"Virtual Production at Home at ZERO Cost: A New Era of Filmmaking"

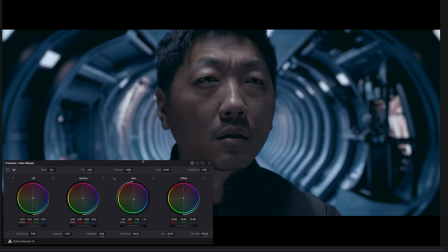Now I still feel that needs a bit more adjustment. The skin and the whole area isn't quite right. So let's go back to the original. Let's just see what I'm actually missing. Okay, yeah, lighter skin.
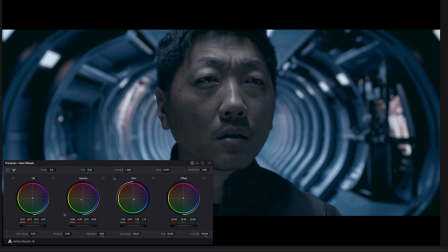Okay, I'm going to drag the gamma down a little bit more, just help to get rid of the two bluish color. I'm just trying to find the right spot. I think this yellow part is quite nice. Yes, right about upper back a bit here, about here, about here looks good.
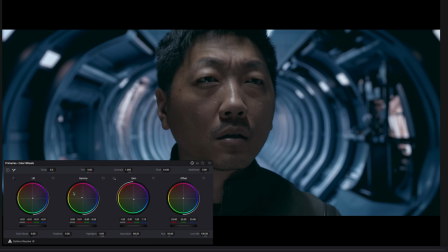Or down below, oh I can't this side. Okay yeah this looks good. Now I want to increase the contrast a little bit more and yeah that's better. I still feel the skin a little bit too blue reddish so I'm gonna drag that little bit more towards the yellow side.
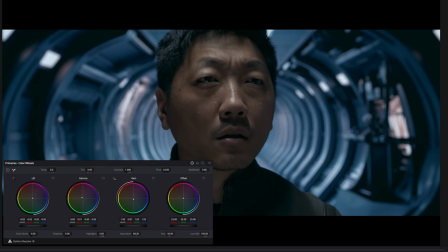Yeah this looks good now. Okay now I need to color grade the background.
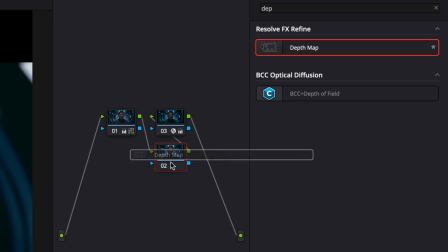Same as before I need to create another node and then drop the effect on there again but this time I'm gonna select invert
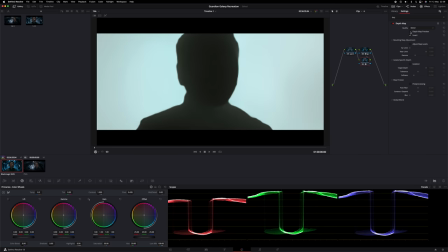now you'll see the white is on the back so we click green in the back section the background is quite simple actually all I have to do is drop the
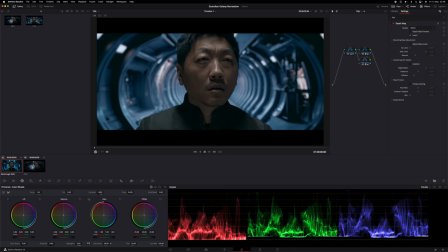saturation a little bit because it's too blue and yeah about
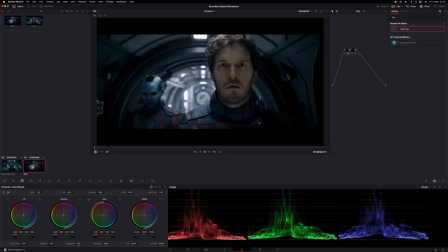there looks really good okay let's look at the reference image again yeah almost there I think
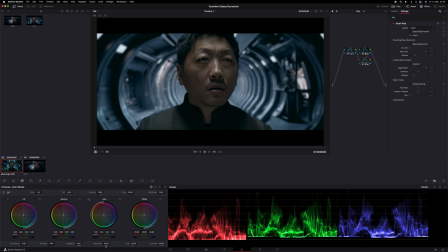I want to increase the saturation a little bit more just a teeny tiny bit yeah okay this looks good let's have a look the original again it's more contrast let's yeah let's bring down lift again
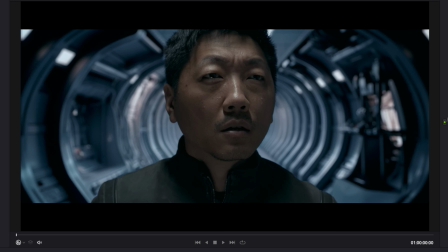give it a bit more contrast now another thing I've noticed is that my face is super sharp because the lens I'm using if you look at the original it's quite smooth so to smooth out my face I need another effect tool let's go
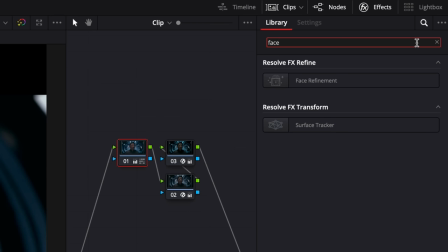up here and search for face refinement. That's the one and drag it onto the first node.
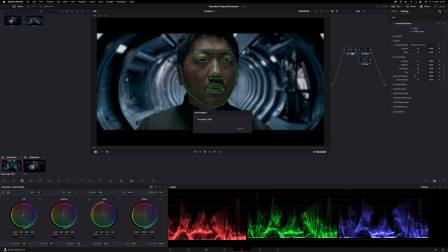And then first we need to find the face by clicking analyze and what it does is it will find the face throughout the whole clip from start to finish.
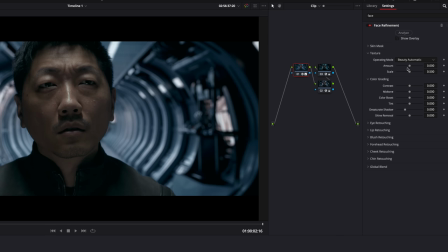So what this means is that it will only grade the face now so I can move the amount of beauty to make myself look beautiful. It's just a kind of smoothing tool I need which is I think it's
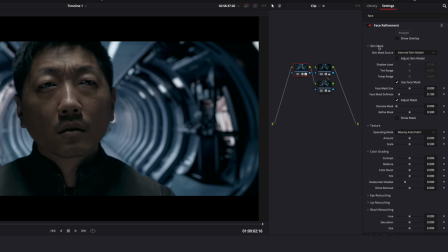in the actual amount in the skin mask section and we just increase the amount just a little bit on the smoothing because if you do too much this happens so we don't want that we just want a teeny tiny
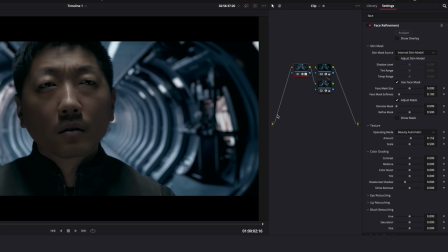bit of a smooth to match the original that looks good And let's do a quick comparison.
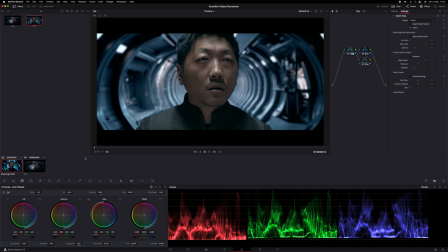Yeah, and we play back. This looks good. Okay, now we need to color grade the clothing. He's got this blue and burgundy color and I've got this boring greenish color.
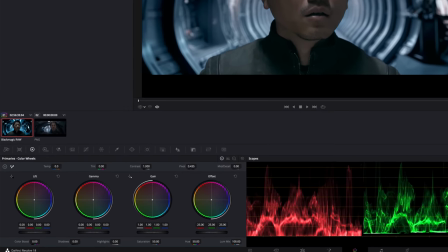So first thing I need to do is isolate my jacket.
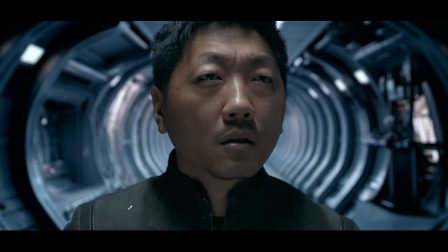What I do is select the color picker and go over to select my jacket and turn the effect on.
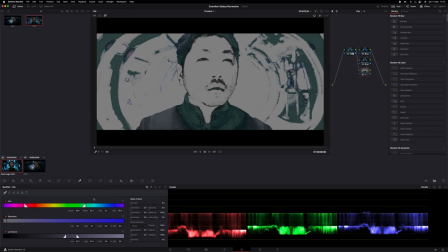Now you can see it's highlighting other areas as well. I just want the jacket to be color graded. Let me de-noise that a little bit. Like that, yeah. Okay so to select just a jacket I need to mask just that area.
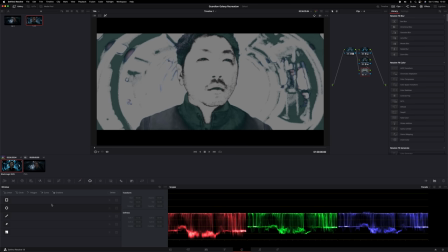So what I do is go to the masking tool here window and select the curve and then
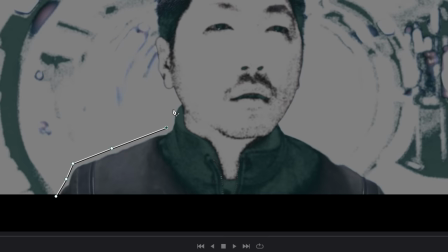just draw around the edge of the jacket and cut my head off. Heads will roll. Watch out, don't go into the jacket, just above and then we go all the way along to the right and at the bottom here.
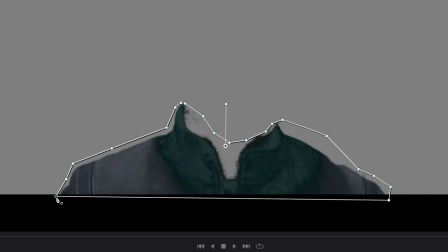Here we go.